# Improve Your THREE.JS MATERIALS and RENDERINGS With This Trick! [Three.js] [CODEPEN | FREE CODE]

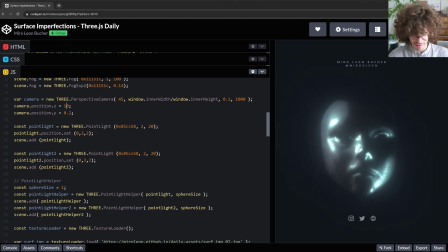(4:09)
There you can see what is happening with the light. To see it better, we have to zoom a little bit out.
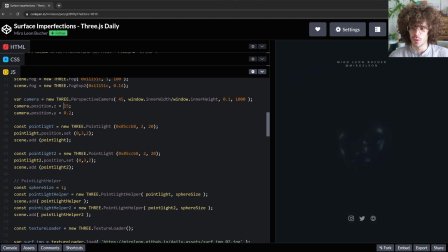(4:13)
So I'm going out with, or further back with, the camera position Z. And now we can barely see the mask simply because the fog is too extreme, but now you can see the lights better. So the lights are basically rotating around. So we always have like two different angles for the lights.
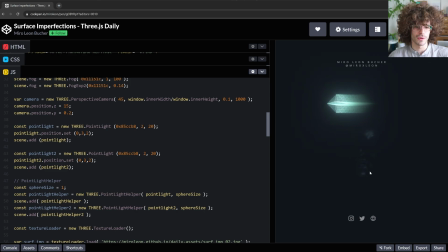(4:33)
And there's like basically one key light that is in front, and then we have the other one coming from the side and the back. So it's rotating around the mask. I think this really makes a difference. In general, with your scenes, you should always consider lighting. Lighting is like one of the most important things to make 3D renderings more interesting.
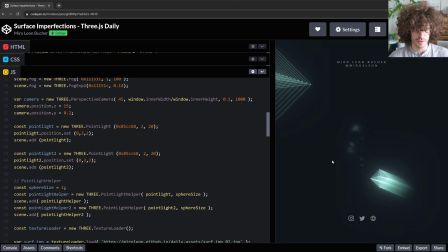(4:53)
And in this case, particularly because we have the surface imperfections, so you can better see like the imperfections in the material.
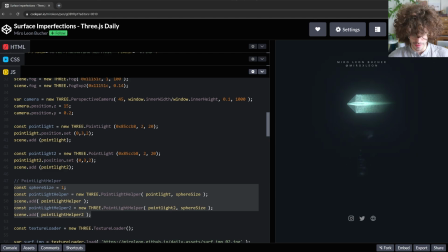(5:02)
I'm going to show you later how to animate that. You can see it in the code in the animation later, but this is just to demonstrate this.
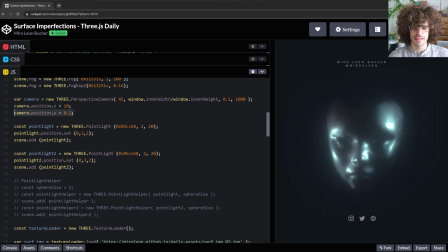(5:09)
So let's move back in with the camera position Z. Again, as in the other scene here, the camera position Y I think is overwritten anyway, so that doesn't really do anything here, but it's just like a backup in case you're gonna turn off your animation,
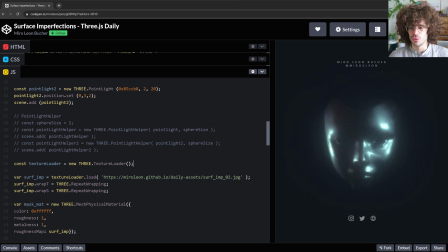(5:24)
for example. And then we already get to the bread and butter, basically, of surface imperfections. So first we are defining a texture loader here.
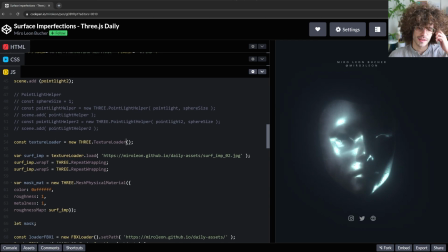(5:33)
So we create a new 3D texture loader that allows us to import our surface imperfection texture.
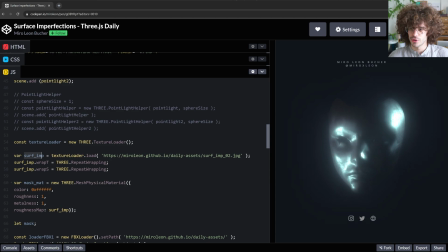(5:41)
So here I'm having a variable surf imp, just as a short form for surface imperfection, but you can call it wherever you want.
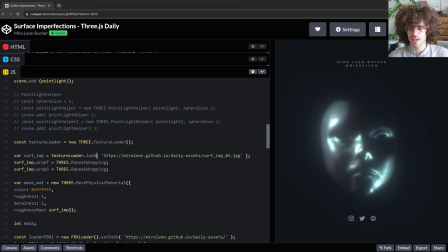(5:48)
Then we have the load function for the texture, and here is the texture I'm using right now, and then we just wrap it around so that basically wraps it around wraps it around the
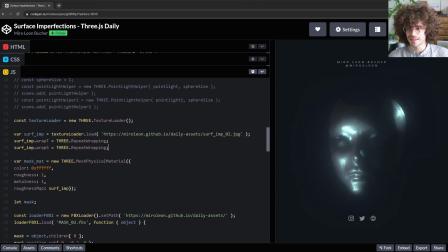(6:02)
model that you put the material on. So you can basically copy paste that and just put your texture in here. About the texture, I'm just going to quickly show you how that kind of texture looks like. This is surface imperfection too, so we can see here,
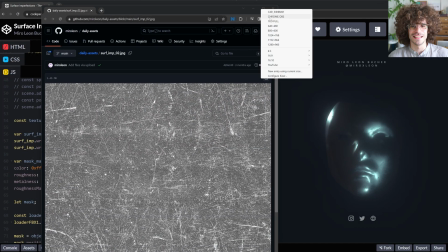(6:22)
basically like this, we can see the texture.
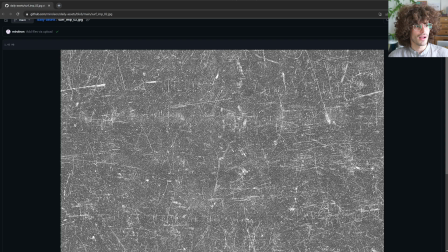(6:27)
So it's a grayscale. That is important to note. So I don't want to say something wrong.
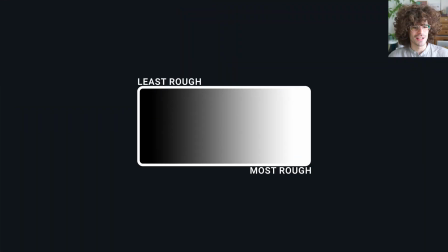(6:33)
Let me check it again. So the dark areas are less rough, and the white areas are more rough.
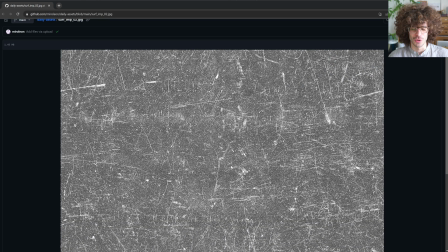(6:40)
So what is dark is what is less rough. You will see that later again, but this is basically the texture that we are using here.
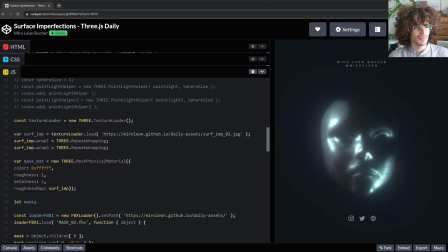(6:49)
And you can use basically any,
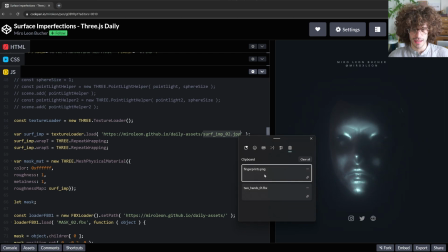(6:58)
any grayscale image. So for example, I have these fingerprints that I can put in here. That's also grayscale texture. So now we can see the fingerprints on the mask. In this case, it doesn't look so great. In other scenes, it might look better. So just check for any interesting grayscale
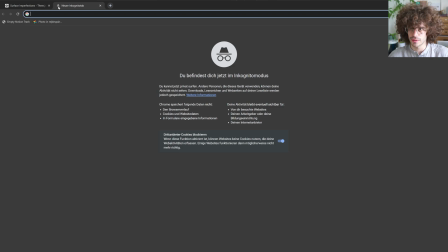(7:18)
textures you can find, and you can basically go on Google and look for something like free fingerprint texture,
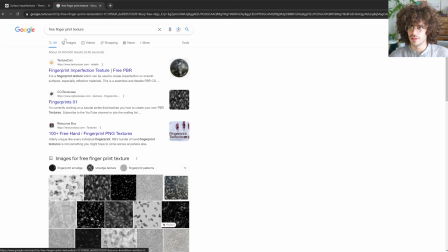(7:25)
for example, and then you can find this one,
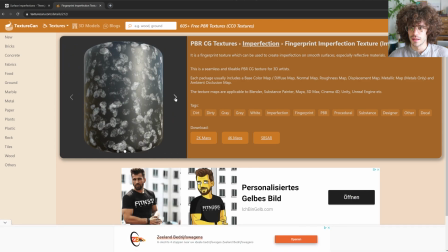(7:29)
for example, and this is just a grayscale texture you can get to put in here, and you will have basically fingerprints on your material, which is pretty cool.
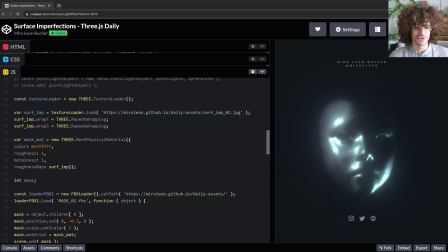(7:40)
So we still have to put this into a material. I already talked a lot about the material part of it, but for the moment we only have the texture.
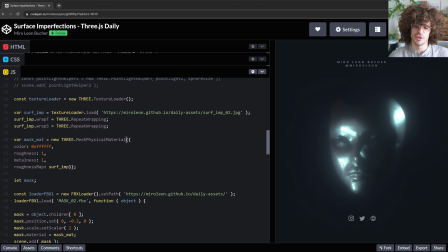(7:48)
So we create a new material that is a mesh physical material. You have to check that you use the type of material that takes roughness and that can take a roughness map.
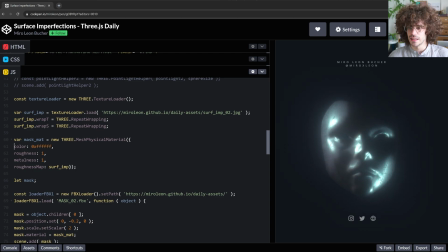(7:57)
And here we just set the color. We put it to white in this case because we want the reflections from the environment light. So if we put this to like a very dark gray, for example, it would reflect less, so we wouldn't see much, as you can see here.
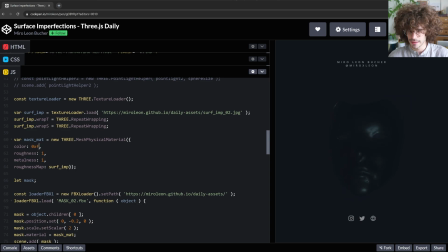(8:14)
That might be something that you try to create, but in my case, I'm going to go back to a white color so we get all the reflections. In this case, I'm putting the roughness to 1 because I want to really highlight the surface imperfections,
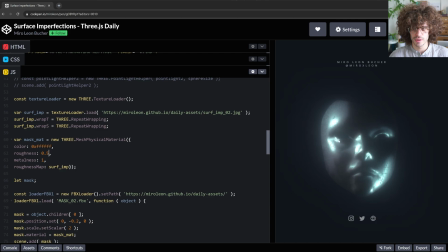(8:29)
but we could make it more subtle by putting it to like 0.5. And now you will see it's much more shiny and the surface imperfections are more subtle. Obviously, if we put this to 0, they completely disappear and then we only have the metalness. But yeah, so that's not what we want, at least not in this tutorial.
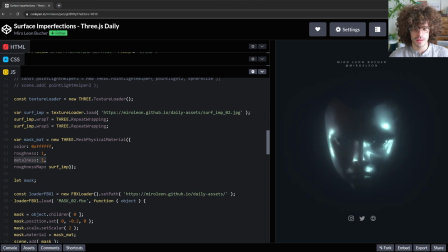(8:49)
I really like it with the 1 and 1, with the metalness at 1 as well, because now it looks really like this grungy kind of metal look. Before we keep going, just a quick reminder that you can tremendously support my work by liking this video, subscribing to the channel, and following me on Instagram.
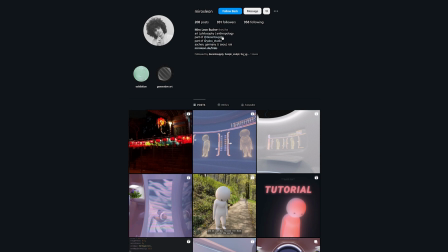(9:04)
The more people interact with my work, the more videos I will create. With that, let's get back to the tutorial.
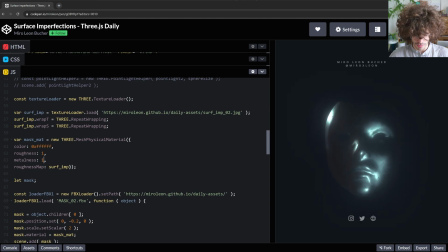(9:10)
So the other thing that we can do is actually reduce the metalness. So if we reduce the metalness, just let me quickly check this here. If we reduce the metalness, we get to this more plasticky kind of look.
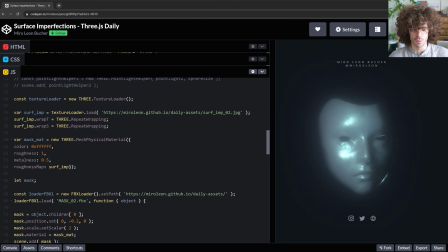(9:25)
So now I think this would be interesting as well if you want to create something that looks more like plastic, for example.
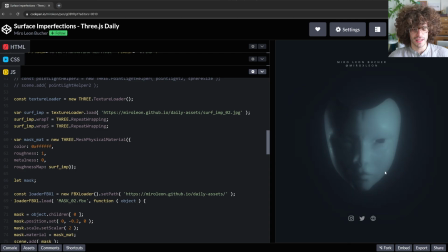(9:30)
We can put it all the way to 0, so we would basically have like this kind of very rough plastic kind of look. Again, in my case, I like the kind of
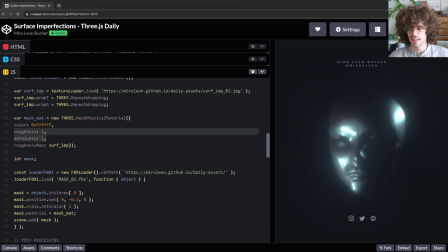(9:44)
grungy metal look, so I like to have it at roughness 1 and metalness 1.
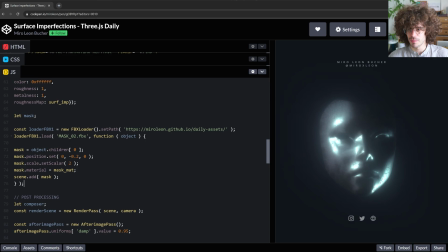(9:48)
Then we import our object, nothing crazy going on here, just make sure that you actually assign the material to your object. So in this case, I'm importing a mask, but you can also import other kind of objects. It doesn't really make a difference in principle.
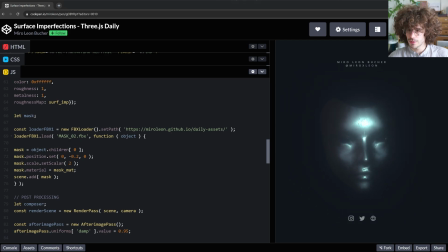(10:07)
So for example, let me import a different model in here just to show you that it kind of looks cool with everything. So this is my two hands, I call it. We have to scale it down, I already know that, and then we put the position to zero so we can actually see it.
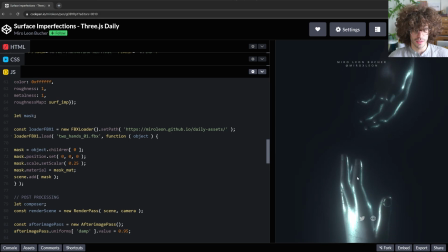(10:23)
Right, so now you have these hands with this kind of grunginess to it, with this grungy metalness. So that's really, really cool as well. I think you can use it with a lot of different objects, and you can basically use this as a general style for your renderings.
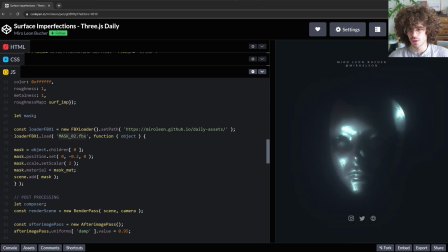(10:39)
For example, if you're working on a web project, you might want to add this to like all kinds of different
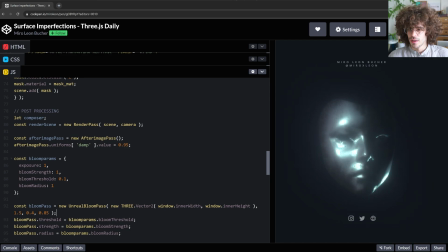(10:46)
objects, for example. So now we are already going to the post-processing. So this is basically the most important setup already. And here again, I explained this in more depth in the other tutorial, so check that out if you want to understand what is happening here.
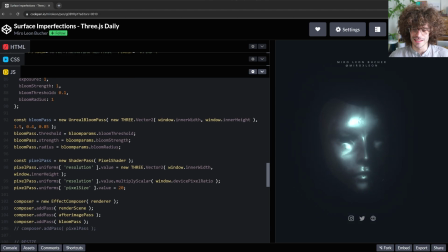(11:03)
But the thing that I did not mention, and that is my kind of gimmick for this tutorial,
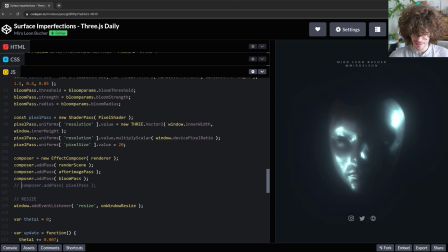(11:08)
what I didn't mention in the last tutorial is the pixel pass.
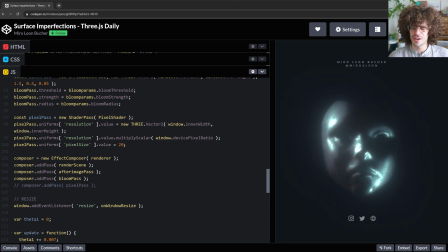(11:14)
So that is kind of a gimmick I have in all or at least most of my Codepen projects. So if you gonna just comment out this add pass to the composer, we get this pixel shader in here. Here are the values, so you can change the pixel size as well.
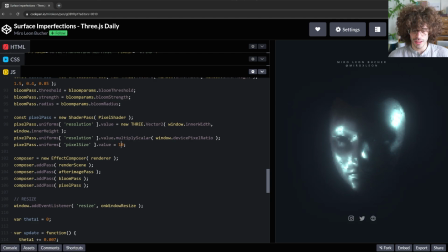(11:33)
And this basically gives you this kind of pixel art look, which I think is really cool. Like, you have to find the right use case for it. But I think it has a really cool look to it. So that's kind of the gimmick for this episode, but then again, you're not going to see the surface imperfection.
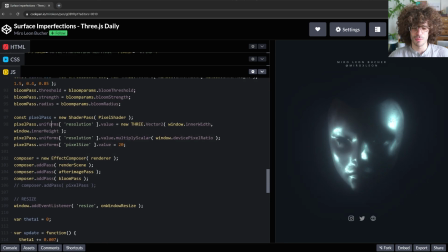(11:52)
So maybe not for this scene, but you might want to use that for other scenes. So you can just copy paste it and import it into your next project.
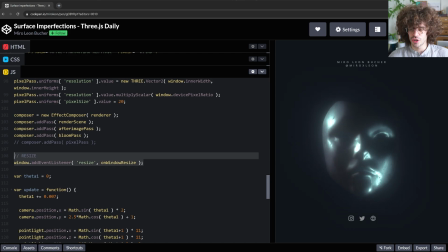(12:00)
Again, here is just a copy paste code for the resize function.
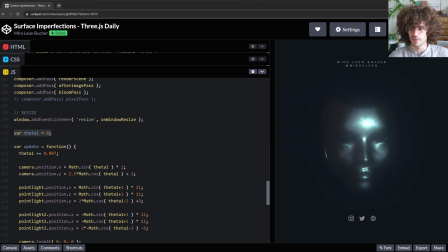(12:05)
And here I'm just defining a new value, theta 1, so that I put at 0.
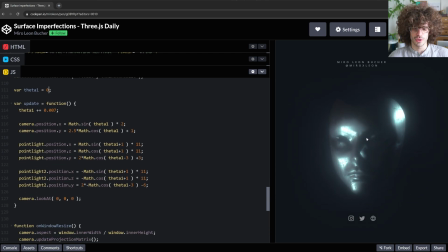(12:11)
So now we can talk a little bit about the animation.
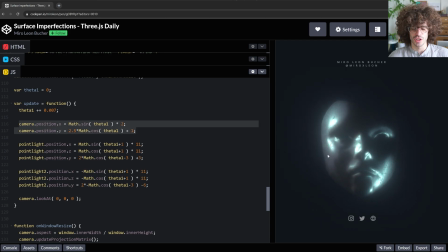(12:14)
So the camera position is just this, how are you going to call that, this panning around.